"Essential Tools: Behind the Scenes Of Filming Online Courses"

And the reason I wanted to add this one in is that I generally always found with the 2 LED lights on the sides, they do a great job at kind of filling everything with light and making the light quite even. But I'd often find a slightly shadowy spot, often somewhere in the middle, and usually me.
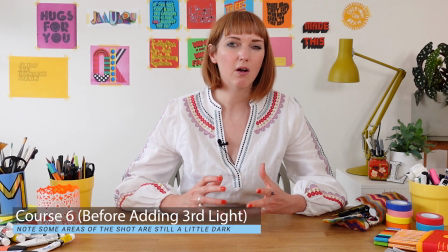(4:22)
So that light is really just to illuminate the middle of the shot. And why it's great is it's already diffused, and you can, you can control the brightness on all of these lights.
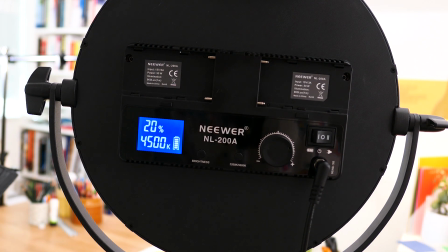(4:36)
But I tend to have that really low, so it's only on about 20% brightness, because I don't want to be like in a spotlight,
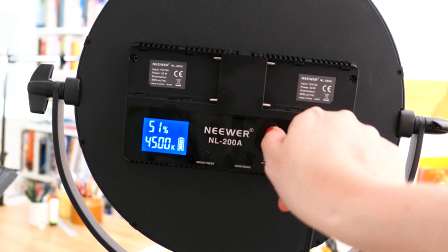(4:43)
but I do want to make sure that myself and whatever I'm working on in the middle are nice and well lit.
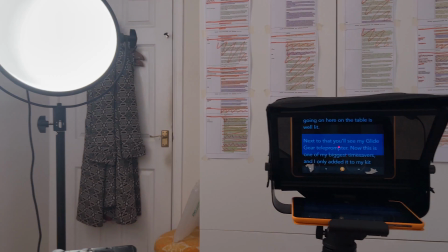(4:48)
So next to that, you'll see straight ahead of me, this is my Glide Gear teleprompter.
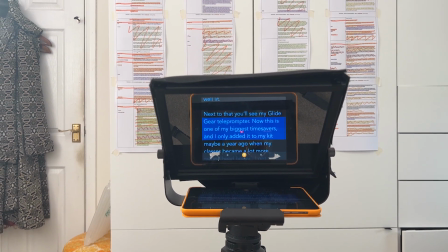(4:54)
Now this is one of my biggest time savers. and I only added it to my kit maybe a year ago, when my classes became a lot more talking head heavy.
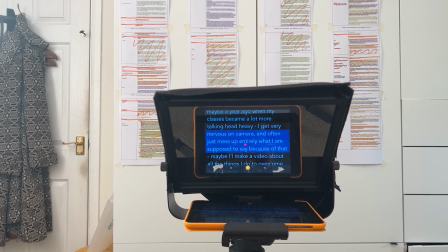(5:06)
You can see it moving there with my voice. So I get very nervous on camera and often will just completely mess up
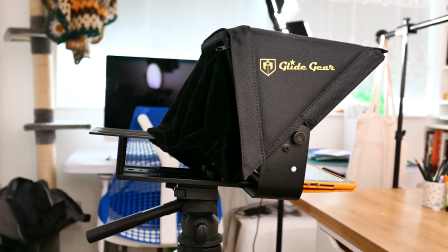(5:15)
entirely what I'm supposed to be saying, or it just completely goes out of my head because I'm just not very
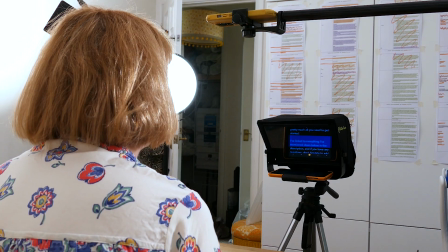(5:22)
I don't have a natural affinity for being on camera, let's say.
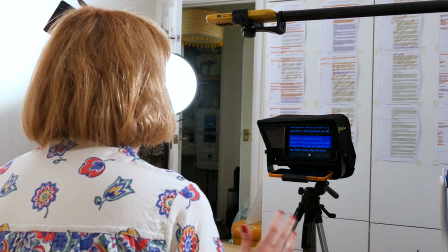(5:26)
Maybe I'll make a video about that another time, because there's quite a few techniques and tactics that I've found to help with that. So I would say that having this teleprompter has reduced my shooting time by at least 50%, maybe even more. It just makes the whole filming process so much smoother because I know what I want to say.
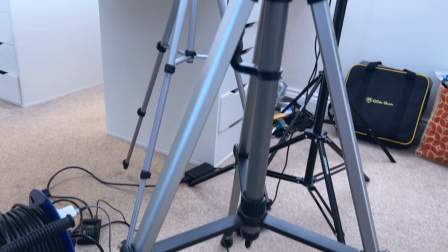(5:48)
I plan it in advance, and when I just talk off the cuff,
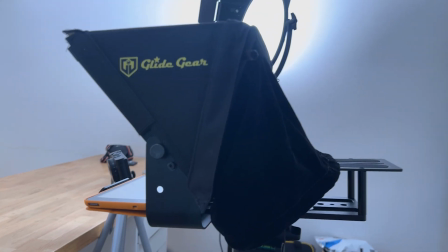(5:53)
I tend to either forget quite important things or inadvertently say the same thing twice because I'm worrying about all the other things, and is the camera recording? Do I need to change the battery? Blah, blah, blah. So the teleprompter has really been quite a lifesaver.
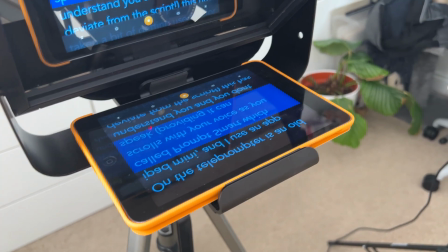(6:08)
So on the teleprompter there
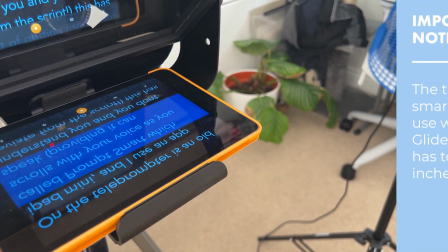(6:11)
is an old iPad mini, and that's what's kind of got the text on it.
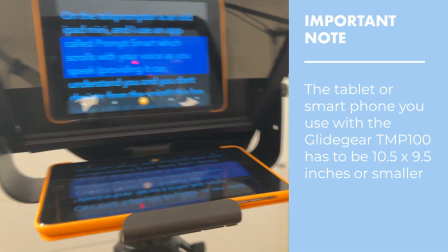(6:18)
And then the glass is what's reflecting it, so I can see what I'm supposed to be saying. I do have a few issues with it, just because I think it's quite an old iPad, so it does occasionally crash or freeze.
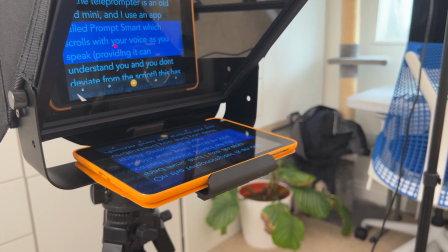(6:32)
But even though it does that, it's still way better than the alternative that I used to do,
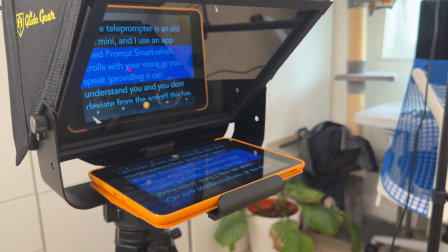(6:37)
which was basically having some scribbled notes on some paper next to my camera.
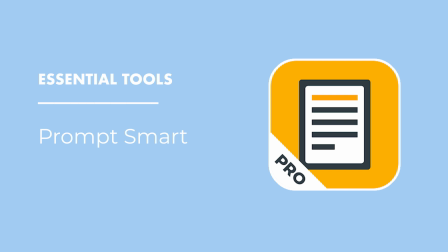(6:43)
On that iPad is an app which I use called Prompt Smart, which scrolls with your voice as you speak, providing it can understand you and you don't deviate from the script.
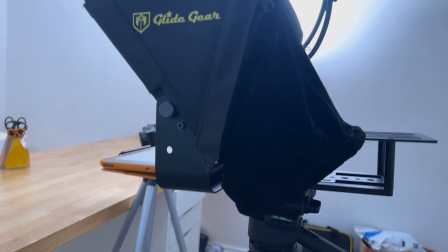(6:55)
I've had to be a lot more precise in my scripting, I would say, but I would not be without this teleprompter now, and I would say it's the one piece of equipment which has streamlined my filming process more than any other. So I think if I were to just be able to keep one piece of kit, I think the teleprompter would probably be it.
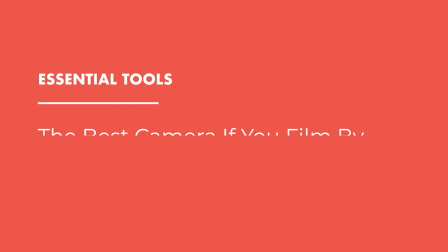(7:15)
So behind the glass on that teleprompter is my Sony ZV-1.
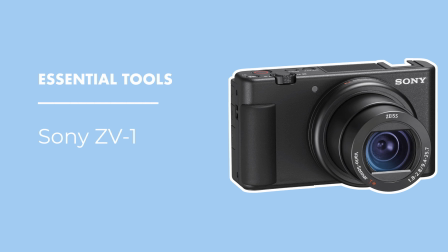(7:20)
Now this is a close contender for the bit of equipment which has saved me the most time. I got this camera just over a year ago,
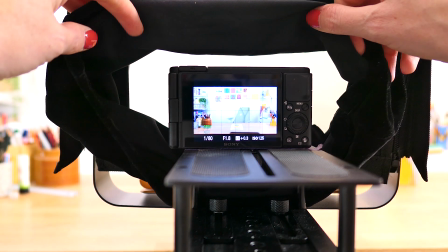(7:28)
and it immediately transformed the filming process to be just way less stressful.
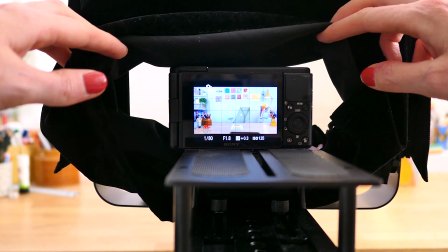(7:34)
Now, this is my first digital camera. Before that, I'd been doing everything on my husband's Lumix, but I really struggled with focus on that camera.
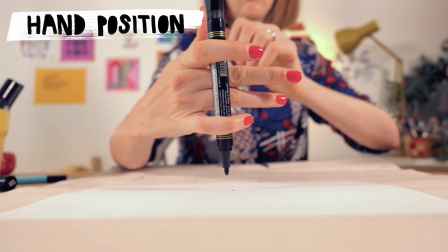(7:44)
Now, the Lumix is a great camera. I love it, particularly for B-roll and close-ups, because it's got a really nice manual focus mode. But because I film everything entirely by myself, you know, there's no one here to sort of press record for me. I have to do it myself and then run behind my desk.